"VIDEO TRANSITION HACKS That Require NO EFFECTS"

If you are using a clap or a finger snap or any other sound for that transition,
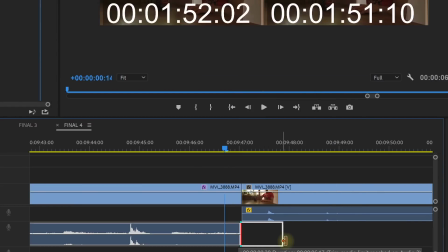246s
I always recommend that during editing you carry that sound across from the first to the second clip to just glue those two clips together just a little bit better. An interesting twist on this effect is to actually snap transition everything around your subject rather than the subject itself.
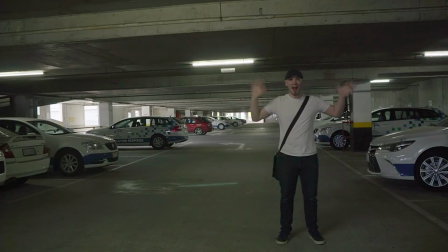261s
As long as the subject, in our case Jimmy waving frantically,
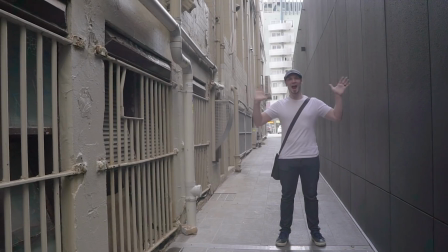265s
remains in the same position at the same size in the frame from shot to shot, it provides the visual bridge to the viewer to make this transition work. Of course, that's by far not all transitions that you can create without visual effects, and if you come across or you come up with some really cool video transitions, just leave me a comment down below. I'm always really excited to expand my repertoire and learn some new things myself. And hopefully this video gave you a few ideas of how you can use some of these cool transitions to spice up your own video projects. finally,
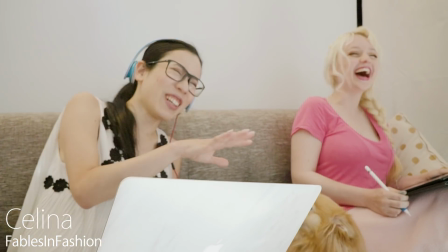294s
a shout out and a big thank you to Selena from Fables on Fashion, Jimmy from Jimmy America Photo, and Violet from Violet LeBeau.
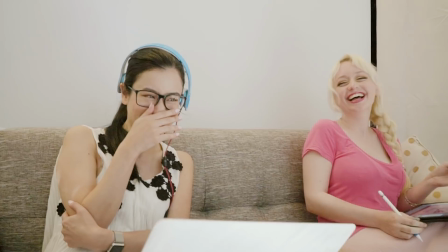301s
These guys help me out so much filming all of these videos and giving me great ideas and keeping me motivated.
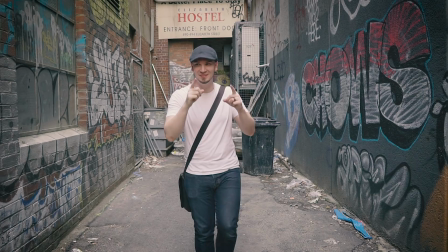306s
So go check out their channels, show them some love, give them a thumbs up, they'll definitely appreciate it.
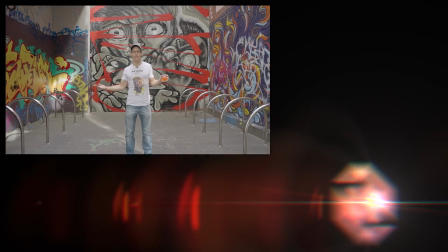311s
But now, let's cut across to the outro. And that's all there is to it. If you enjoyed this video, please hit that like button.
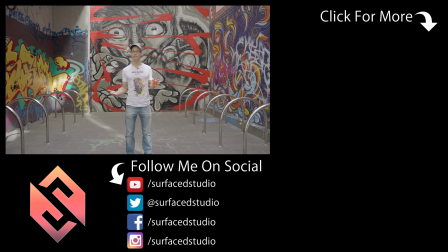318s
If you're new here, please hit that subscribe button. And as always, if you do have any comments, questions or suggestions, just leave them down in the section below. Thank you very much for watching, and until next time, I will see you later.
It's not very good.